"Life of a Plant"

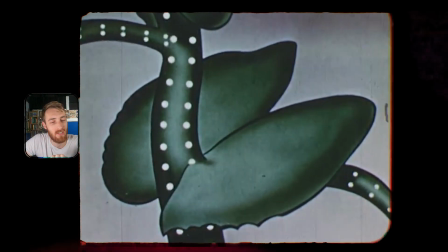12:16 My thinking for this animation is that they just did like one frame up
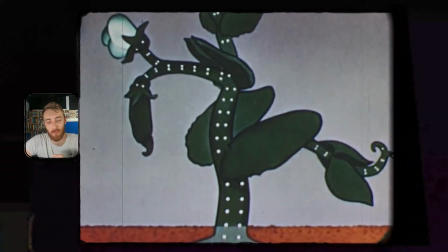12:21 and they just repeated it over and over and made it look like a loop when it really wasn't.
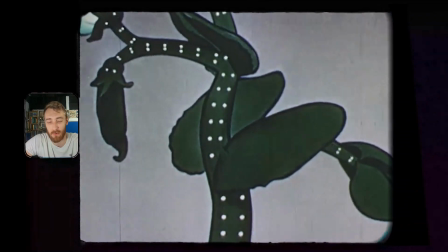12:26 It was just one frame of movement. That's pretty easy, but again, like all those other dots, I don't know. Dang, they just keep zooming in too. That's like, that's another hard trick, especially on film and stuff.
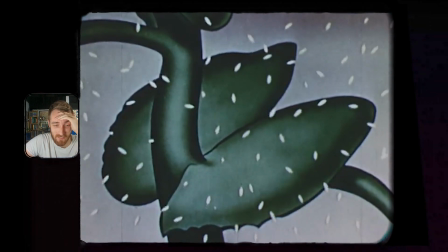12:39 I'm really having my mind blown.
Ovals represent carbon dioxide gas from the air.
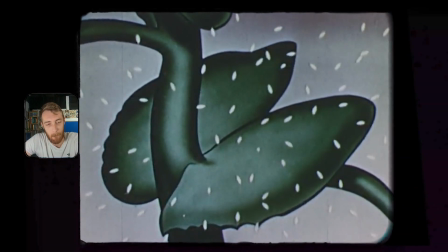12:44 Carbon dioxide is used by green parts of the plant in making sugar. In this process, oxygen is liberated.
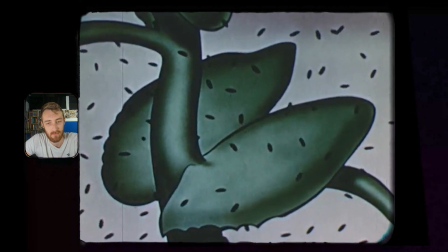12:52 The black ovals represent substances, mostly water, escaping from the leaves.
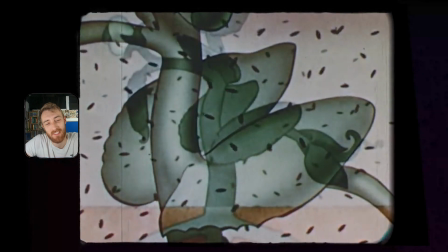12:58 This is so funny because these little black things, they look like little bugs,
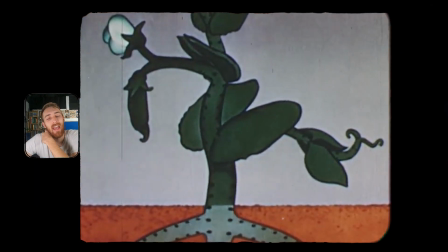13:03 like this is definitely not how air looks when it exits the leaf.
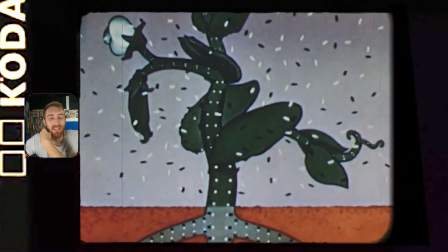13:09 It doesn't just crawl around, like they clearly didn't understand like
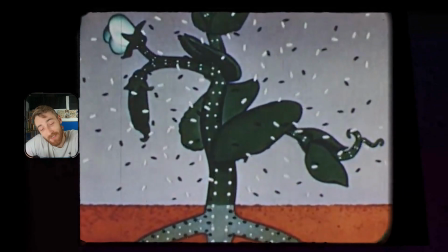13:14 aerodynamics well enough to animate it accurately, but it still gets the idea across that something's coming out and something's going in.
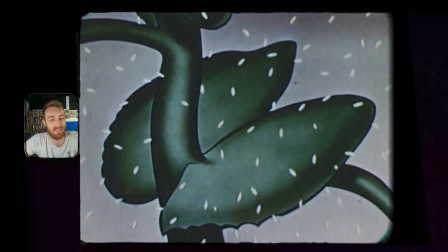13:22 It's just, this is so funny. I wonder who did these animations. You couldn't have just gone up to some random guy.
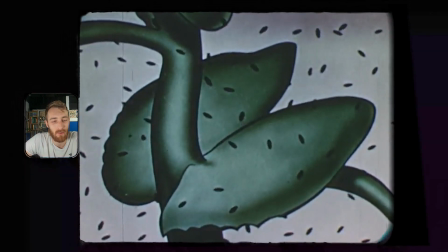13:28 You must have gone to like a studio. And when did Disney even get started?
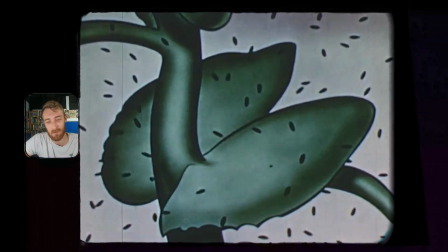13:34 In like the 30s, or right? Like, this could have been Disney animated. I just don't know who else would have even done animation back then.
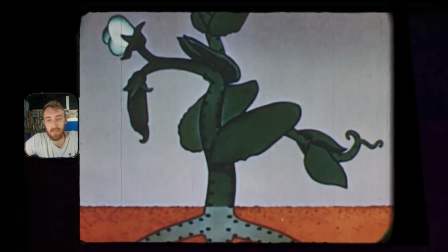13:41 Maybe I'll wait for the credits. We'll see.
And the black dots represent sugar and other foods made in the plant.
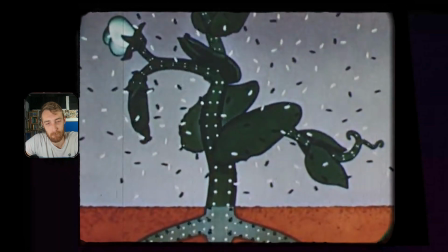13:48 The movement of raw materials is mostly in an upward direction from the soil,
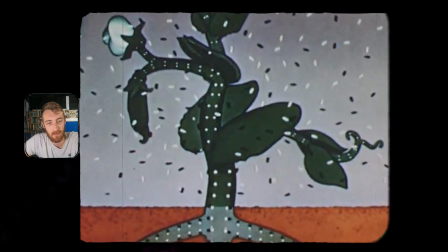13:53 while the movement of the manufactured foods is mainly downward through the plant.
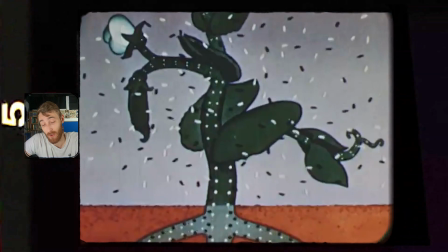13:58 What's so crazy is that, like, all the information is perfectly accurate.
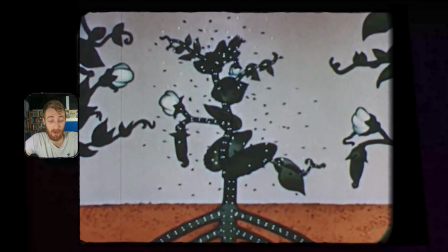14:02 Like, we haven't learned a single additional fact about plants in the 100 years since this was made.
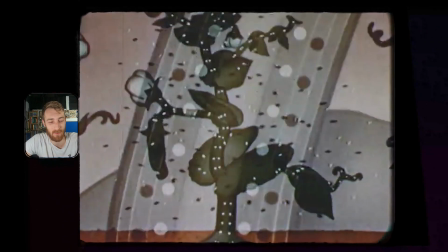14:08 It's just we've learned different ways of illustrating it, which is, again, funny to watch.
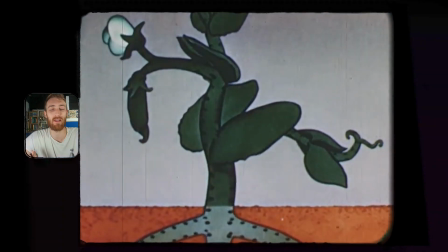14:14 Just like all the same information displayed in different ways,
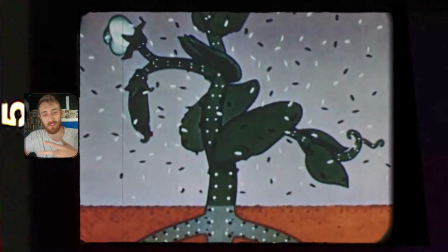14:18 especially for me, because I have to make information displayed in similar ways for Atlas Pro.
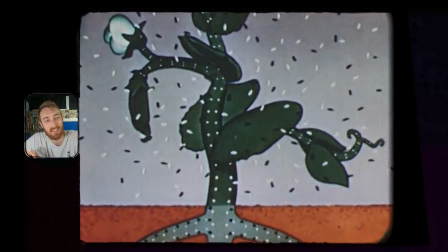14:23 It's so funny to see them trying to explain the same things that I will have to explain in my next video,
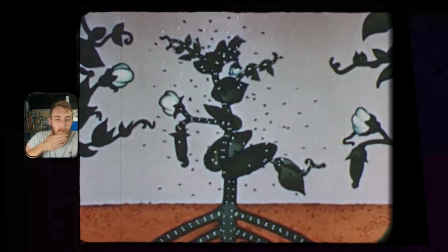14:30 So, we see that the top of the plant depends upon the roots for water and minerals,
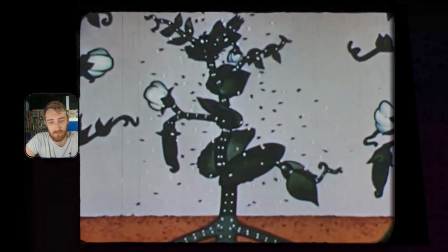14:36 and the roots depend upon the tops for manufactured sugars.
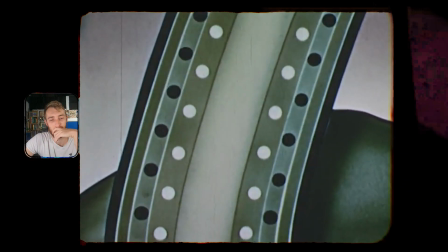14:40 Up through the stem go the water and minerals, shown here again as white dots.
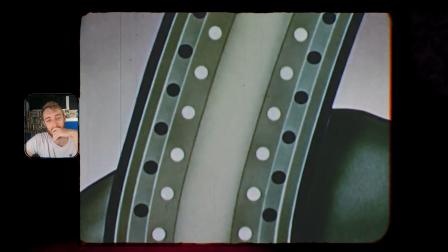14:46 These pass through tissues near the center of the stem.
The xylem and the phloem, right?
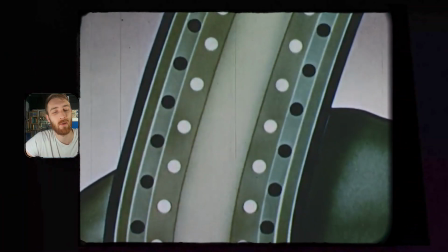14:50 That's what these are called. I forget which one goes which way,
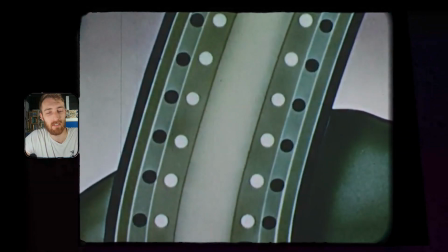14:53 but one of these pathways is the xylem and one of them is the phloem. that's really all I have to say about that, is that I remember these phrases,
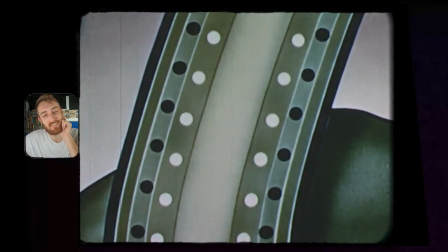15:02 but I don't remember much else.
Food manufactured by the plant, the black dots, passes through tissues near the outside of the stem.
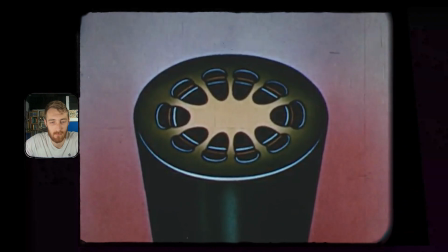15:11 In this cross-section of a stem, we see again the tissue shown in white that conduct water and minerals from the roots,
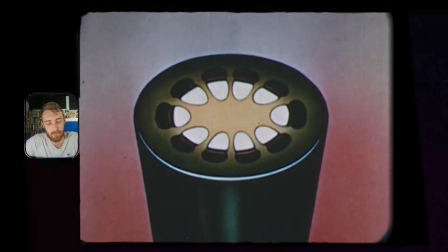15:20 and those shown in black that conduct manufactured foods to all parts of the plant.
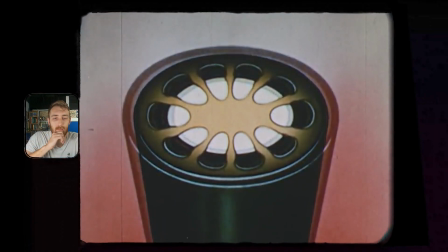15:26 As cells between these two tissues multiply, these tissues increase in size.
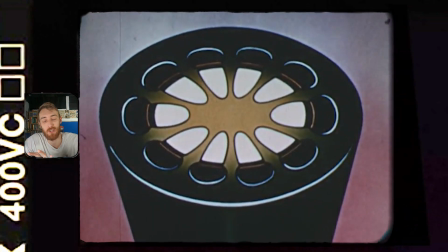15:33 I like how they had no ability to transition between two things besides fading it,
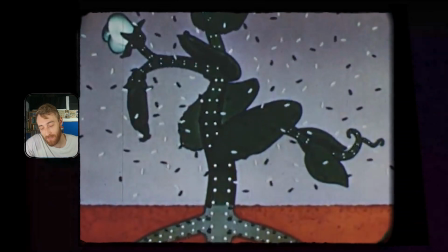15:39 though, because that's a problem that even I have run into with animation.
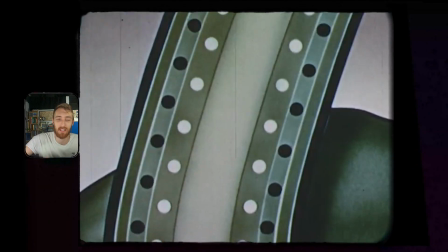15:43 Is there's no way, like, they're trying to make it bigger and look like it's growing and expanding, but they can't do that all in one shot.
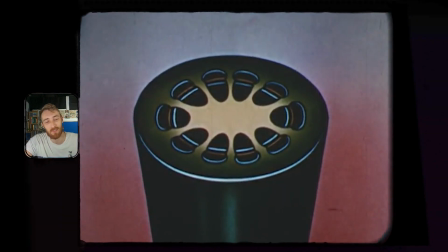15:49 They have to fade from a smaller little, cell to a bigger one, and they're just fading on top of each other.
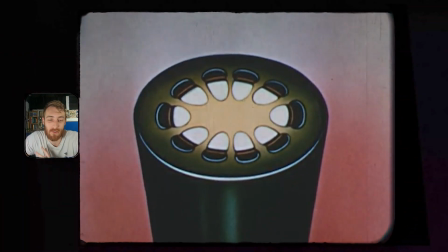15:56 That was their solution to the problem.
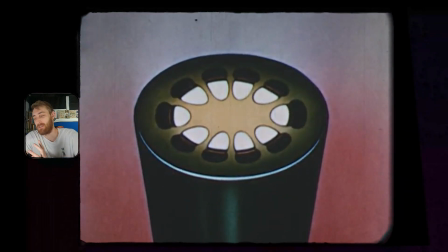15:59 Is like, how do we make it grow and get bigger, but we can't actually animate or change in each individual drawing,
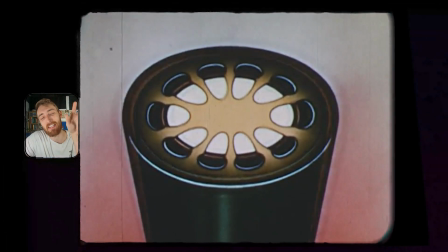16:06 and it's just to fade in and out on the animation. It's just like I use the same trick every day, every time I animate something.
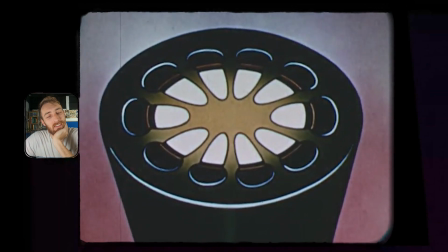16:14 This causes growth in the diameter of the stem.
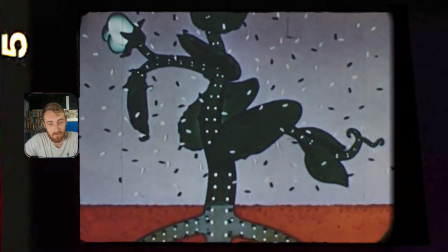16:19 Any green part of the plant can manufacture sugar.